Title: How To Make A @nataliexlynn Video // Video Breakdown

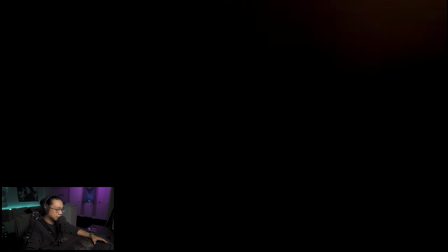658s
the music just made me like i might cry right now is what's about to happen that shot was just never mind never mind about
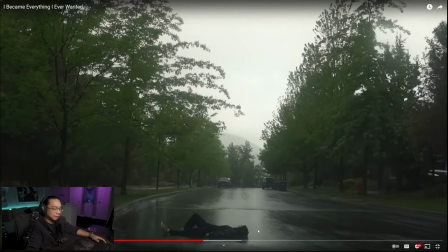666s
me talking about my dream around every corner about this shot so when i was talking about match cutting so essentially it'd be like this what i was saying is
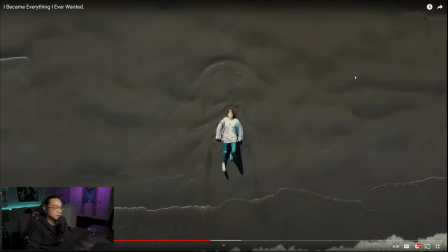674s
like if the shot looked like this on the street cutting but this is just even way better it hits it hits a lot harder
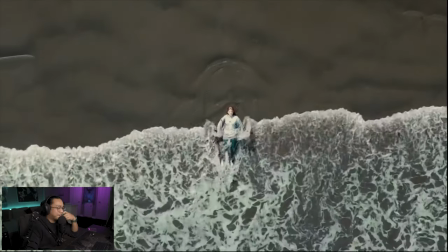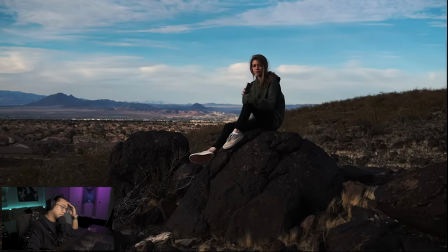686s because i think sometimes i i forget that making videos full-time is all i ever wanted growing up like this was my dream and so like there's one thing about filming and getting wide shots i think this is like the importance of like having wireless mics she's pretty far she's getting like a
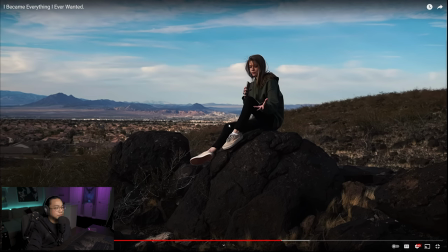706s
full a wide establishing full body shot like you could see a lot of these things but She's using her phone just to get good, clean audio. I know people like having shotgun mics on their cameras and vlogging and doing that kind of style. But like being further away like this just does something.
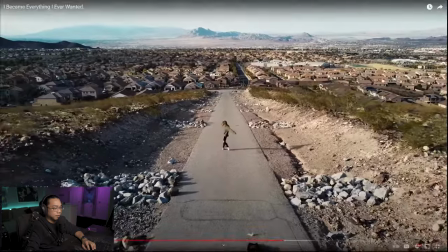727s
I love this shot. The reason why is like the reveal of the gates, right?
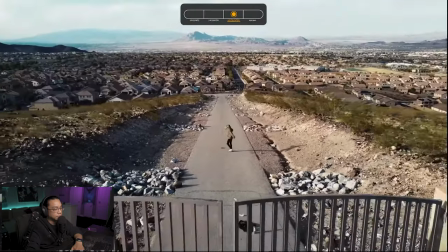735s
Boom. Gates.
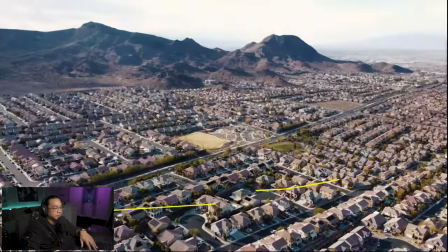738s
Something about that composition. Make sure you guys watch that video in full. thank you guys if you guys enjoyed this please like it subscribe take it easy peace